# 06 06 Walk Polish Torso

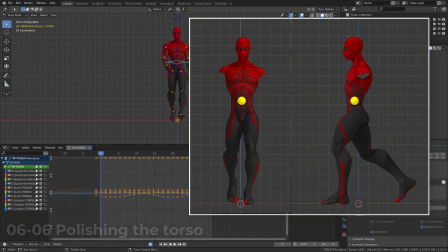Start polishing the torso of our character. As usual, I will start with the torso root controller. This is something we have been doing on all the previous lessons,
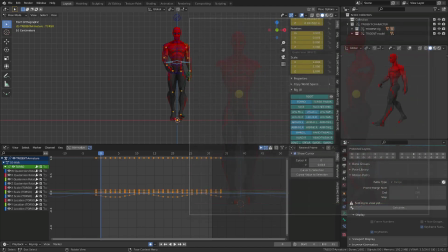whether it was the robot or the squirrel character or the run cycle on this character. What I want to point out here is that the motion of the torso root is one of the most important parts of your character.
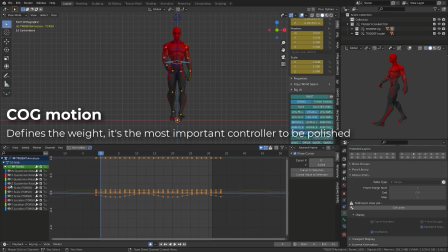Define the center of gravity motion of your character,
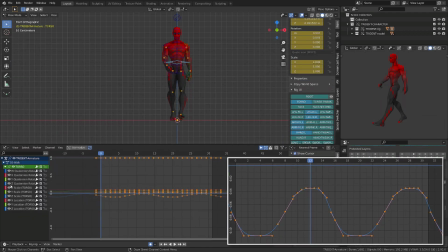hence it will define the weight and rhythm of your walk cycle, which is the most important notion in body mechanic. Start with the up and down motion or Z location curve, which is the most important on a walk cycle.
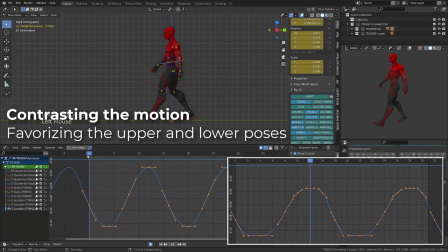Right now, the curve looks very sinusoidal and very smooth, but it seems that the extremes are pretty well positioned in time. Goal will be to bring contrast to the motion by holding a bit the down pose and the up pose.
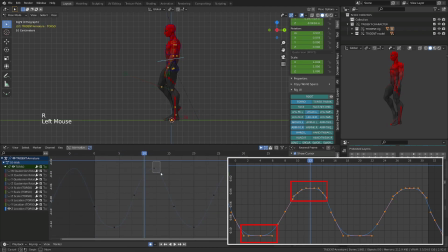While we will have a slight plateau on the highest and lowest values of the curve. On the extreme up, I'm trying to have the leg almost fully extended. Here I'm comparing the previous pose with the new one. During the pushing or up pose, I'm trying to get an almost straight leg.
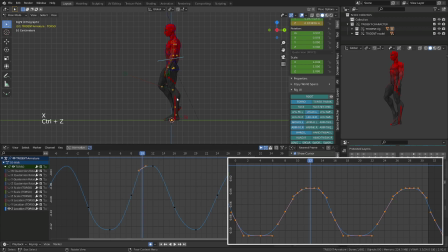This gives a better shape to the leg and a better line of action to it. We will talk about line of action in detail in the next chapter. To make it simple here, it makes the silhouette of our character more readable,
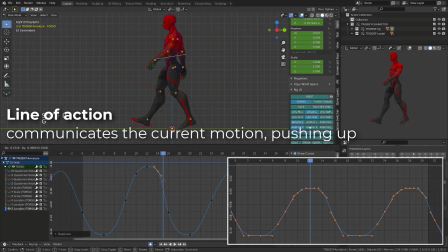as the straight leg supports the idea of verticality, of pushing up. I've polished the first half of the motion. I will first duplicate the extreme down on frame 4 and move it by 16 frames,
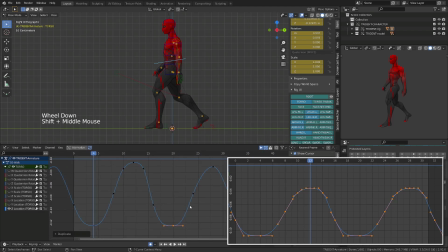half the length of the cycle, get rid of all the keyframe after frame 20, and I will duplicate the polished portion of the curve from frame 4 to frame 20 and move it by 16 frames.
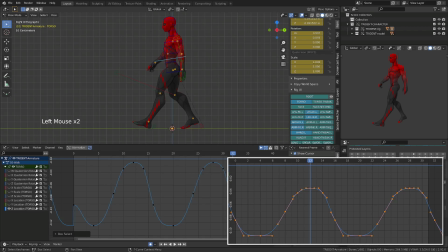There I can select the key on frame 32. If you don't have one, you can insert a keyframe there and move it on frame 0. Get rid of any keys that goes beyond our 32 frame range.
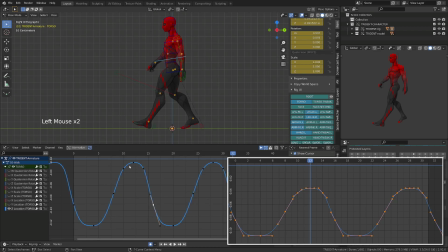If needed, don't forget to rotate a bit the keys on frame 0 and 32 to align the curve from one cycle to the other. If you are polishing a specific feature or area of your character, don't hesitate to hide the other part.
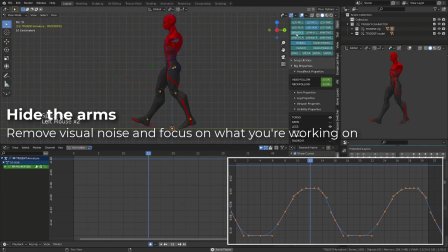So I will add to the visibility properties panel, and I will hide the arms and hide the arms and hands controllers.
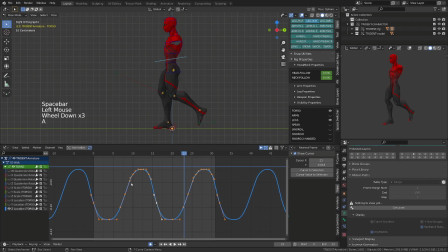As I do so, I remove visual noise, and I feel like the up and down motion, while it's properly timed, is a bit too strong. Make sure I'm using the bounding box as a pivot point, so that I can scale the whole curve on an average.
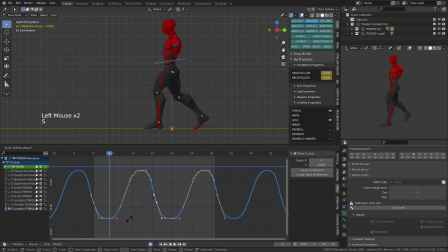I will simply scale the whole curve on the y-axis by pressing S and then Y. You can also move the whole curve along the y-axis in the graph editor to whether raise or lower the center of gravity of your character.
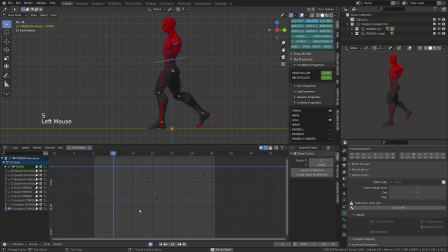I want my character to almost have a straight leg whenever he's pushing, so that he feels lightweight. With the up and down motion now polished, I will jump to the side-to-side motion working on the X location.
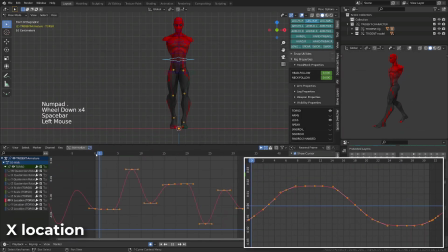We'll add the Z location and display the X location curve. It currently looks a bit messy. We are going to fix it pretty quickly. The first thing we need to do is identify the extremes. Weight mainly shift between the contact pose and the passing pose.
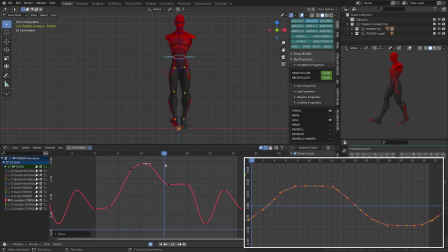Then the body ease to the side during the pushing pose before the body starts falling on the other side and accelerates, shifting the weight onto the other leg.